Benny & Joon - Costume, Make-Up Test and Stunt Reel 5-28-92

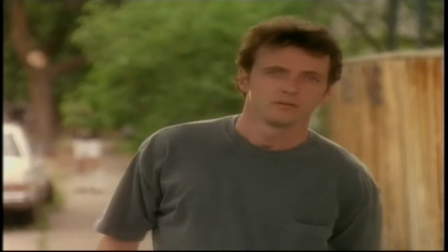12:14 And it's a shot of Benny sitting on a park bench with all this golden light dancing off the river.
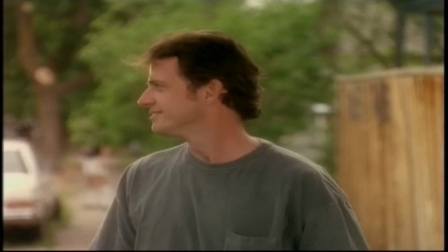12:22 And it was one of these days, again, where the weather was not cooperating with us.
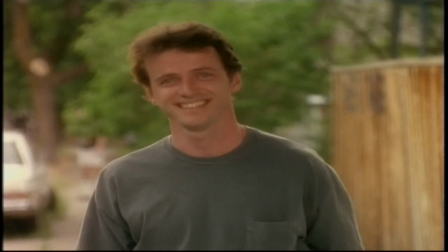12:28 It had started out sunny, and it had been raining, and then it had gotten sunny again, and I was pulling my hair out, and Jeremiah was screaming at me to get the day's work done.
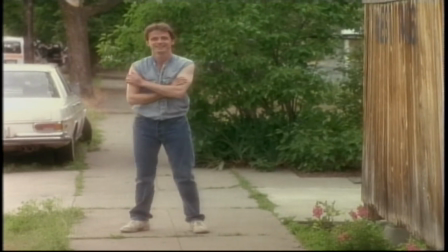12:36 And in addition to finishing this park sequence, I knew we had to do the tag to that scene,
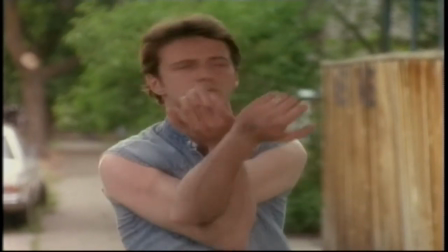12:41 which was those guys walking away. and ultimately there was a merry-go-round across the river and the sun had actually gone down.
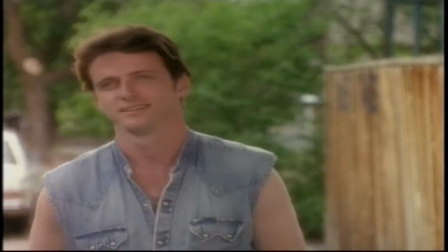12:50 It was about 9.30 at night.
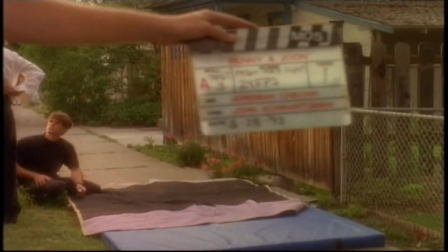12:51 We're very far north here in this part of Washington, so there was still plenty of light in the sky and there was this beautiful golden light dancing off the river.
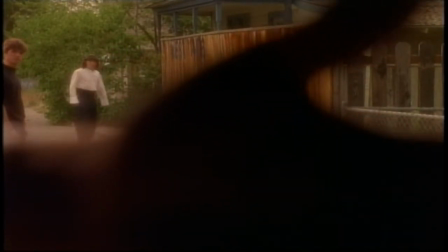13:00 And that was one of those scenes where we took every camera we had and did it all at once and didn't really worry about continuity.
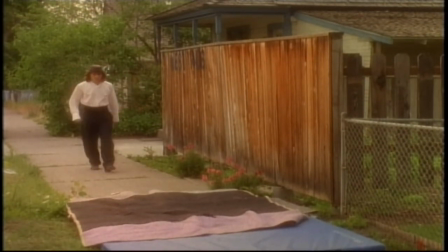13:08 What you're seeing here actually is some speed tests that we were doing because in preparation for this movie,
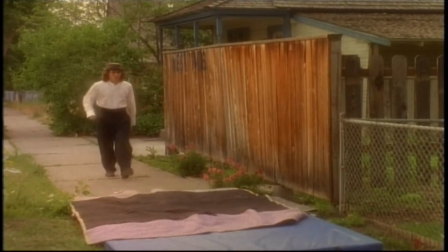13:16 Johnny Depp spent a lot of time watching Buster Keaton films.
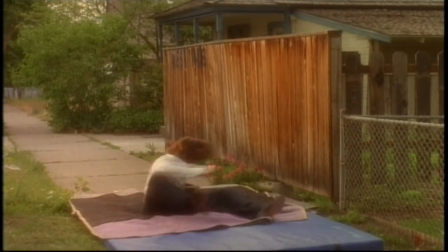13:20 He spent actually, I think he spent six weeks researching Buster Keaton and Charlie Chaplin and a lot of the great silent film stars.
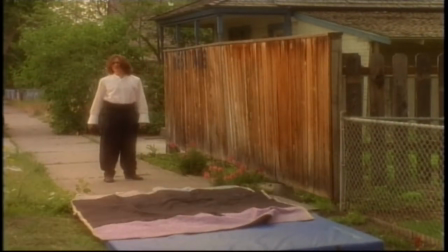13:26 And one of the things that the silent film stars did was that they played with camera speeds as a way to influence the way their stunts would come off.
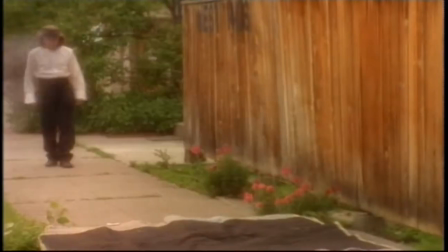13:36 I mean, especially in the days of the silent films, you know, the stunt technology is not what it is today.
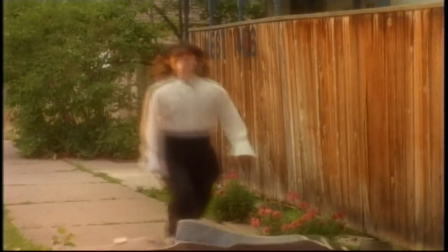13:42 So those people were true circus performers. I mean, they were really doing those stunts.
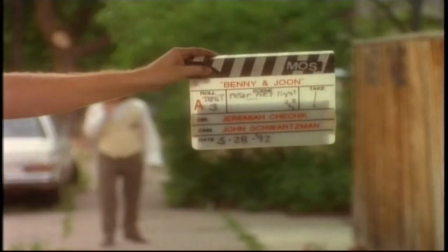13:48 Buster Keaton really did the kind of stunts that he did, and Charlie Chaplett did those.
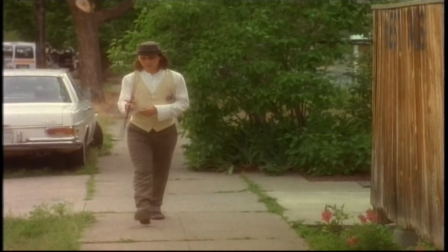13:53 So what we were trying to do was see if by doing what they had done in the 20s, by altering our camera speed,
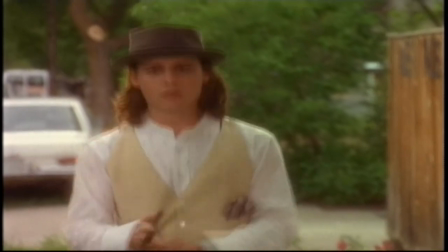14:00 we could in some way sort of give Sam's Keaton-esque features a bit of extra magic.
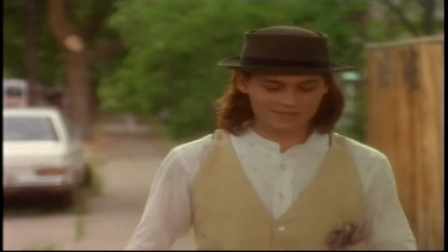14:08 Normally, a motion picture camera runs at 24 frames per second.
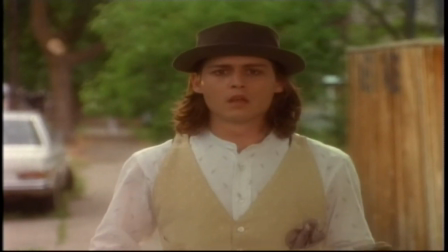14:13 You film it at 24 frames per second, and you run it back at 24 frames per second, and that feels like real time.
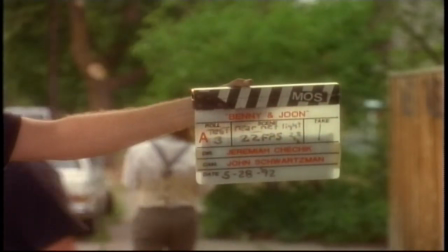14:20 In other words, as long as you play back at the same speed you record, everything happens in real time.
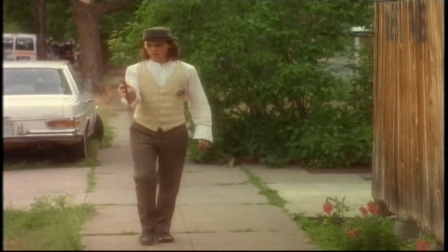14:25 And what you're seeing here are slates that say 22 frames per second.
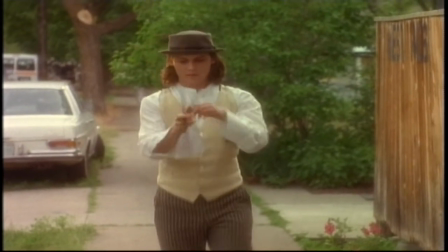14:29 So what we've actually done is we're shooting the camera at a slightly slower speed than we're playing it back,
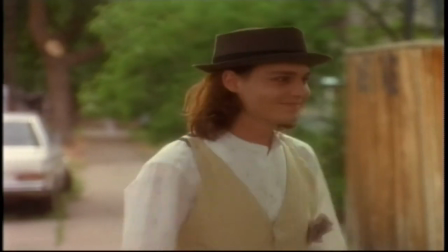14:34 which effectively speeds up his motion, but not so much that it looks obviously speeded up,
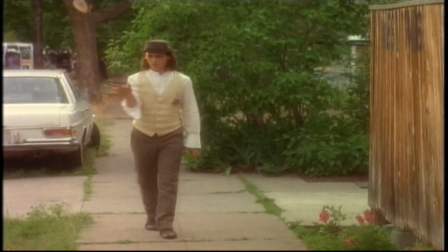14:41 it just sort of subtly gives his movement a little more freneticism.
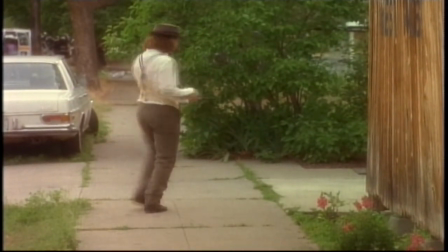14:48 When we ultimately went and did the movie, we shot his stuff at normal speed.
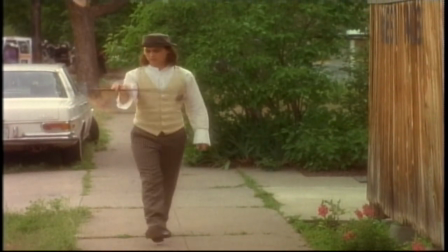14:52 I think the first day we did some stuff with Johnny, we shot it at two speeds,
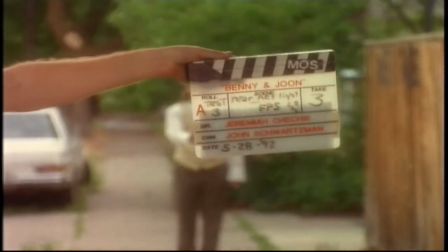14:57 but then we decided that really he was so talented and his movements were so believable and so fluid
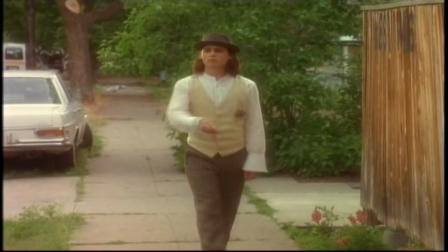15:04 that we didn't have to really go ahead and and screw around with the camera speeds it was really
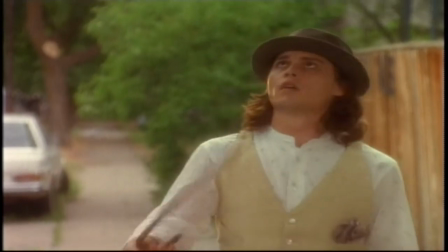15:10 more a case of less is more which is really one of the truest things about Benny and June altogether which was my
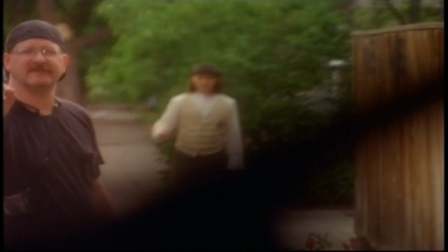15:18 my idea was to really try to stay out of out of the actor's way as much as I could that I wanted to create visually the world for them to perform
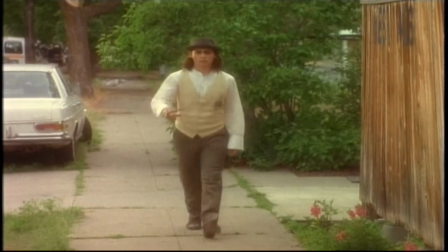15:27 in but to be very invisible And I think we succeeded very much on it.
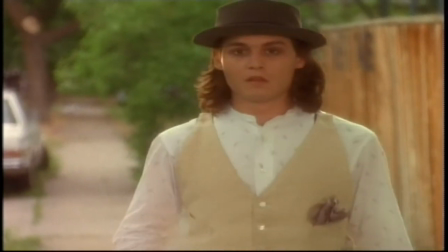15:32 I mean, I think the photography helps tell the story, which is something that you try to do as a cinematographer.